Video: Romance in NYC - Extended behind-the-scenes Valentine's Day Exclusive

Hi, my name is Tristan Pope and I'm the director of Romance in New York City, the short film shot entirely on the iPhone 6. For Valentine's Day we wanted to bring you something special, an exclusive behind the scenes look at the filming of Romance in New York City. So what we found as we were shooting this film is that the process of shooting on an iPhone was actually just as intriguing as the actual film.
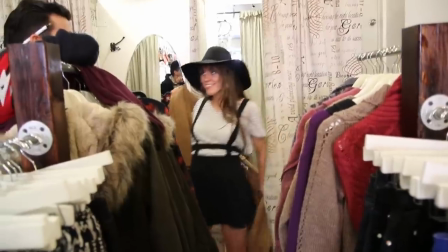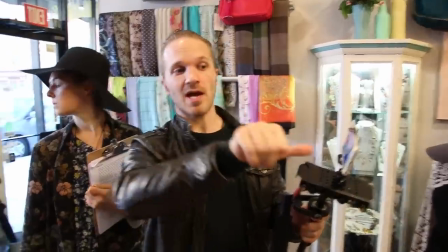The reason that the iPhone was such a great tool for this film in particular was because it allowed us to get really up close and personal with
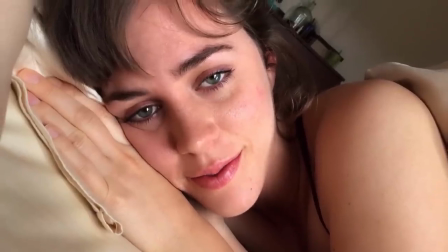(0:50)
the actor and to get this intimate feel that you would normally not get if there was a big camera lens or lots of lights around you
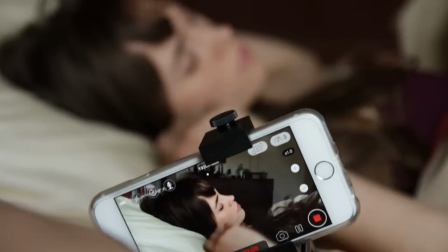(0:59)
and it almost created our own film bubble. This exponentially developed the relationship between myself as the
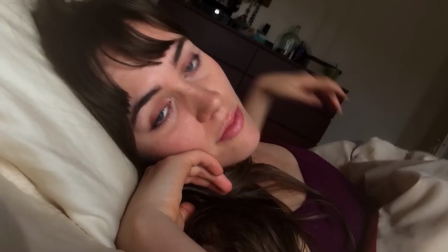(1:06)
boyfriend and the character that Rachel McOwens played as the girlfriend.
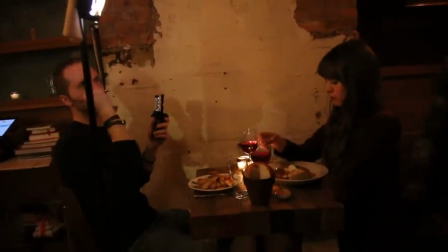(1:11)
We were sitting at a little table, and it was just me and the actress, and nobody around us even knew we were filming.
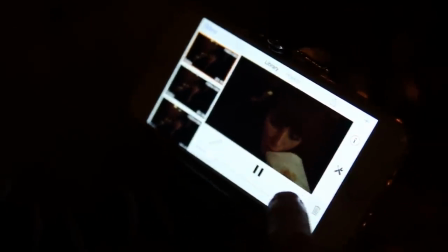(1:17)
They just thought we were some crazy couple in love shooting some home videos on our iPhone. In turn, it turned out that we were actually shooting a short film.
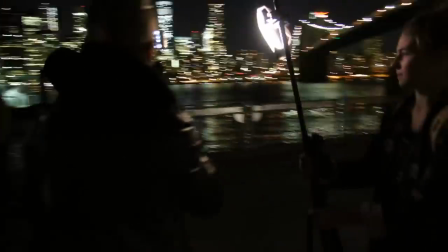(1:26)
The iPhone has its limitations, but the limitations themselves help to spur creativity.
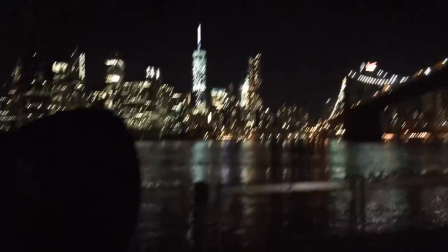But at the same time, you're not lugging around a ton of equipment, having a ton of lighting, and a huge crew just to make it all work.
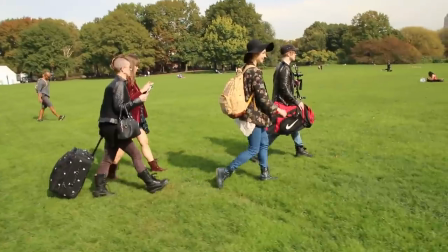(1:44)
So it allowed us to have a creative freedom that normally you might not be able to have. One of the cooler tools that ended up surprising us was the Gorillapod.
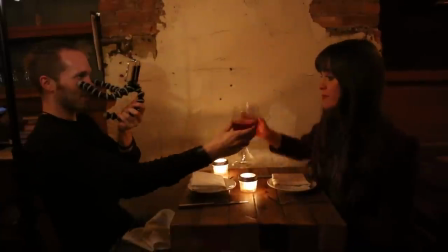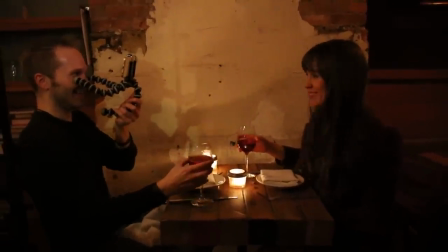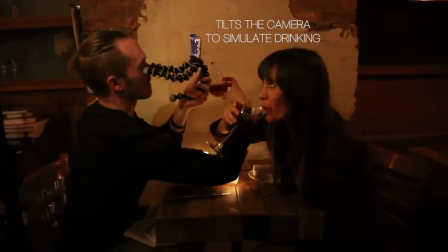(2:05)
So we took two of the legs of the Gorillapod and we placed them on my temples, and then it gave me one to hold it steady this allowed me to turn left and to turn right and
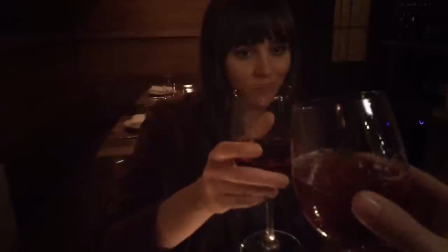(2:14)
it gave it a very natural feel to how it was looking so
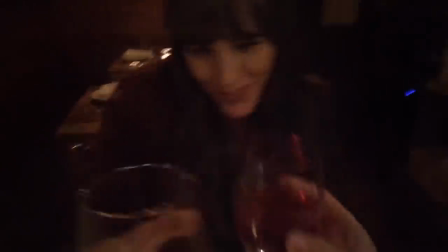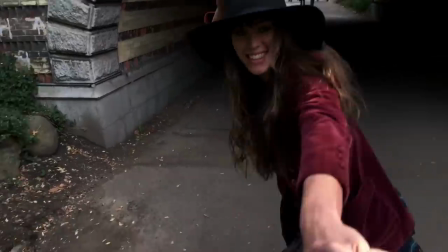right off the bat we knew that we were a little bit limited because as the director and the boyfriend
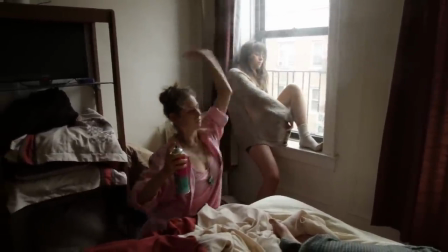(2:36)
I had to hold the camera so I was always limited to one hand we
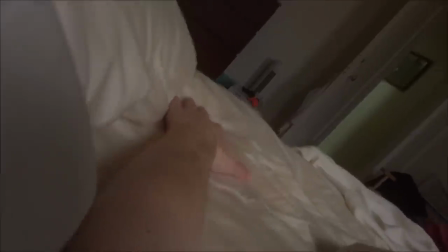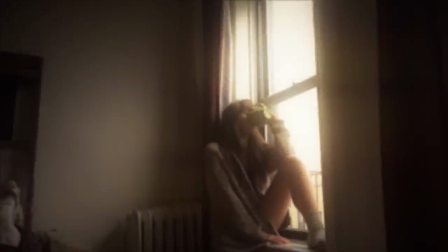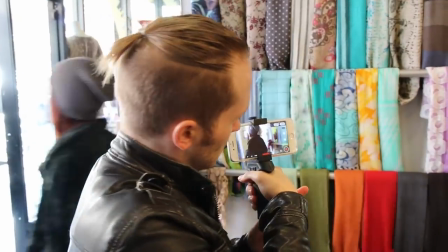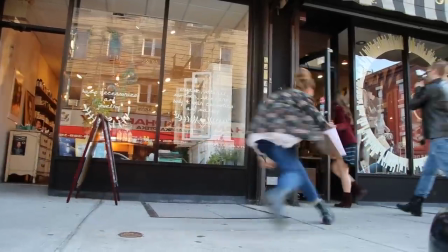(2:57)
had one of our assistants hiding behind the corner so when I walked into the door she quickly could grab the door and stop it from you know smashing me in the face,
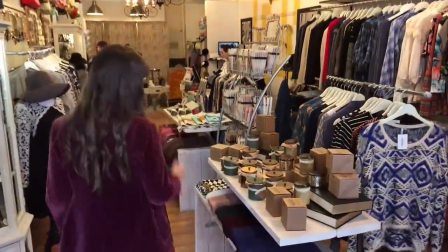(3:06)
which was very much appreciated. Thank you, Natalie. We ended up coming up with a couple ways where we could actually integrate two hands.
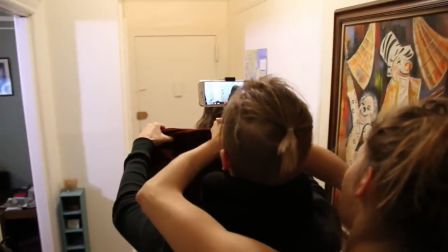(3:14)
So in one scene, I had my production assistant, very talented, Natalie Johnson, and she, you know,
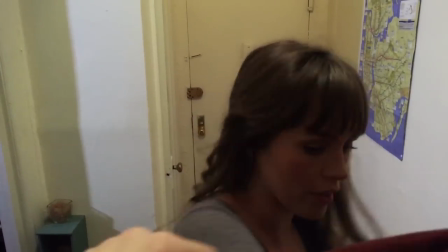(3:22)
clinged on to me, held the camera over my head and allowed it so that I could move and turn with her.
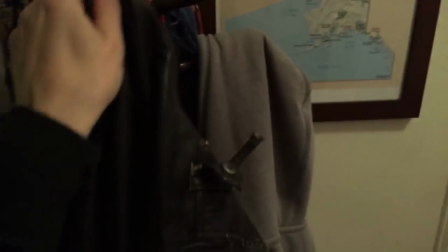(3:30)
And so it looked like the perspective of the boyfriend still, but I had access to both my hands and you'll see that when you know the girlfriend is laying on me and we are both holding hands.
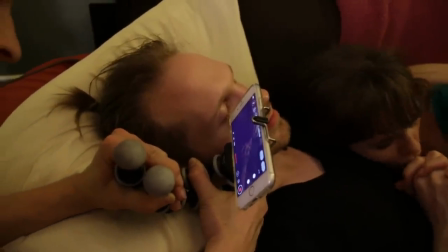(3:40) Can you just kiss the two hands that are together? Yeah. Do you like the lipstick on your hand?
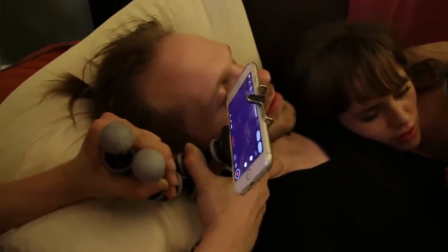(3:47) I like lipstick on my hand. It helps moisturize. It adds color. Can you see both hands?
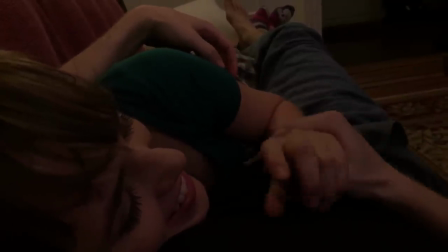(3:52) You can see both hands. Oh my god, we can see both hands. I think it's really great. You're gonna have to tell me afterwards.
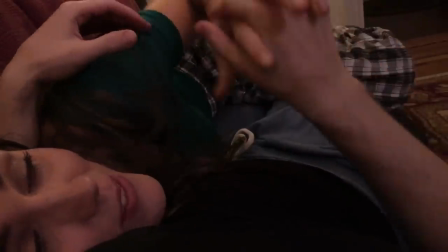(3:57)
The sooner we were able to integrate the actual feel of two hands versus one,
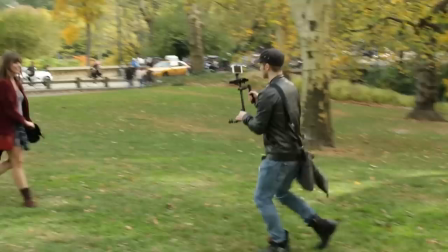(4:02)
it was quicker for the audience, I believe, to actually feel as though they could believe what they were seeing as the perspective.
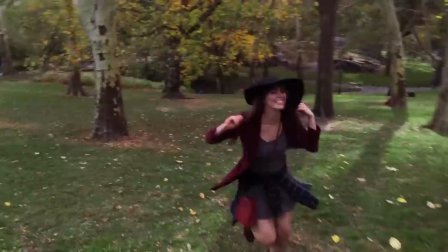(4:15)
How do you show, from the first-person perspective, a kiss? You would think that would be really simple, but because you're not seeing both people, it's actually rather difficult.
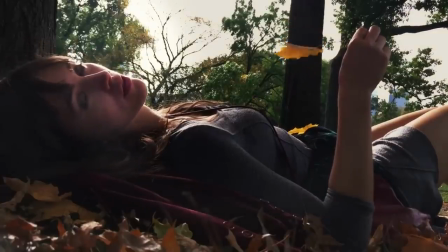(4:26)
We ended up trying a bunch of different things where we would, you know, push the camera in close and then pull it away, but what you don't realize is that when you're going to kiss,
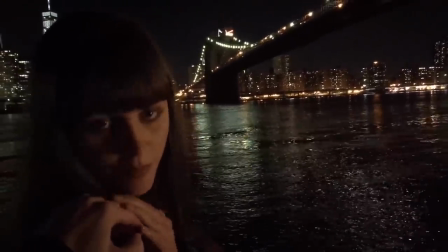(4:35)
you actually are slowing yourself down before you meet the lips so you don't bang teeth. And so when you're holding the camera, you slowly push it in and then kind of ease it in.
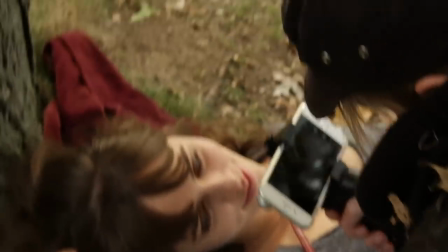(4:46)
You have the actress purse her lips, and then you pull out slowly with a little bit of an ease out, and you have her unpursed.
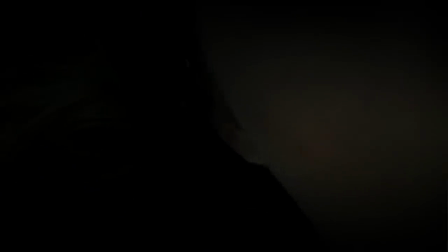(4:53)
And on camera, that looks like a kiss. Now then in post, we added actual eyelids closing a little bit because when you go to kiss someone, you close your eyes. Something that I really liked about filming romance in New York City was the fact that there was so much improvisation.
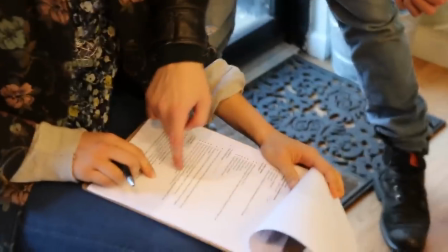(5:12)
We had a script, we had a layout, we had all of the things that you needed, but the script was basically locations,
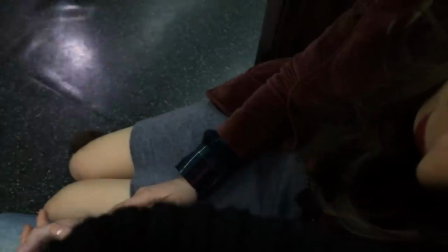(5:19)
feelings, thoughts,
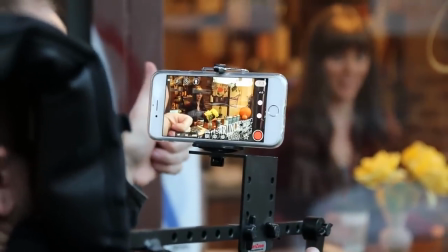(5:21)
and moments that we all as a team came together and wrote down as moments we enjoyed in past relationships,
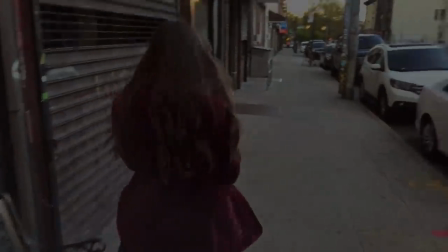(5:29)
moments we enjoyed in our current relationships and then we ended up going to these locations and just seeing what would happen and I think the best shots we got
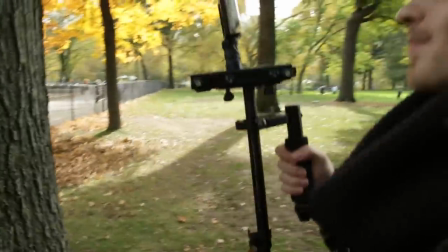(5:37)
were the ones where we were completely exhausted we had zero hours of sleep we had been going for days it was just this natural
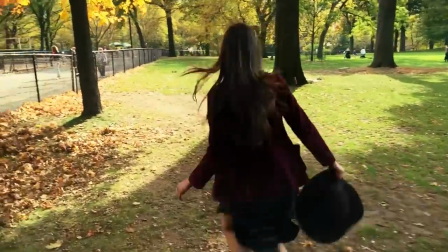(5:46)
interaction between friends and isn't that what a relationship is is two friends
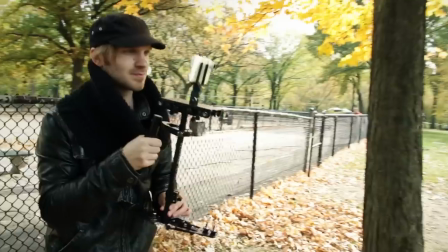(5:52)
being comfortable with each other in whatever environment you are the
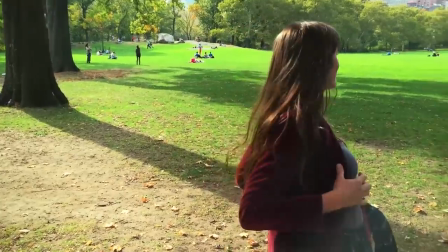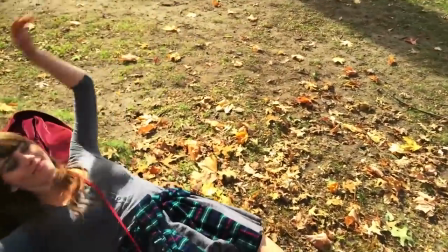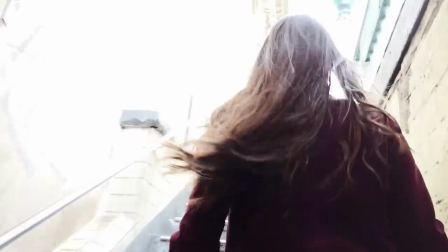(6:09)
benefit of there not being any dialogue in the film allowed us to actually be more playful and one of the funnier moments was when Rachel McEau and the girlfriend had to crawl into my lap and lay on my chest and as she's doing that she's saying oh my god I forgot I had
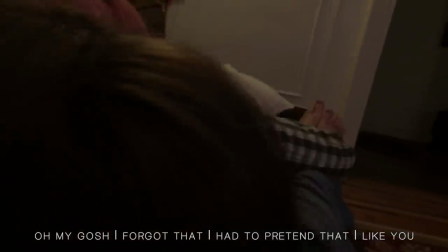(6:26) to Thank you. Yeah, you do. Oh my gosh. Oh my gosh.
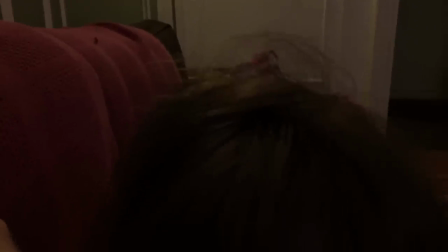(6:34) Is this too close to my face or is this too close to my face? I think it is, yeah. I think you need to cuddle a little lower to me. Okay.
And, you know, I start laughing and the camera gets a little bit of motion and it was very natural looking.
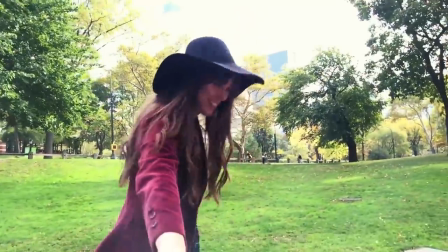(6:46)
The limitations of shooting on a mobile device turned out to be a huge advantage.
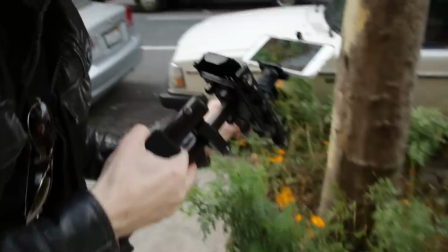(6:53)
It allowed us to maintain the suspension of disbelief during post and with some truly interesting and unique cutting sequences.
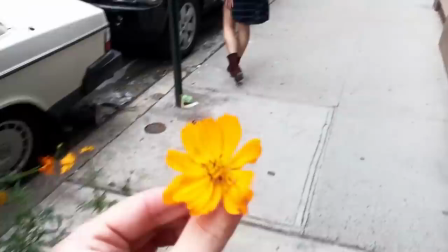(7:02)
We were able to maintain a more experimental approach with our story,
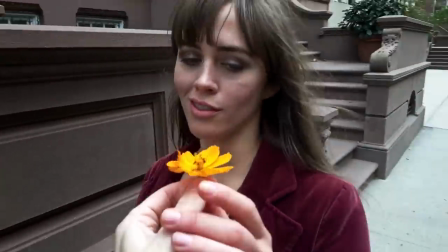(7:05)
but still allowing us to bring the viewer on a beautiful journey through the day we now call, Romance in New York.
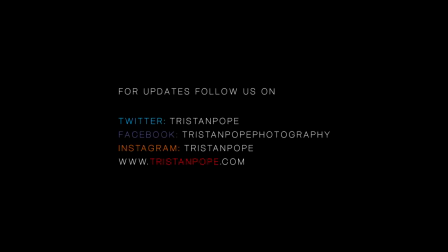Well, improvisational, improvisational, that's it, wow. Wow. Improvisi- Improvisi- Improvisi- F***ing F***. Ha! Ha! S***! Improvisi- Wow, I can't say the word! Very Improvisi- Improvisi- F***. I can't say the word!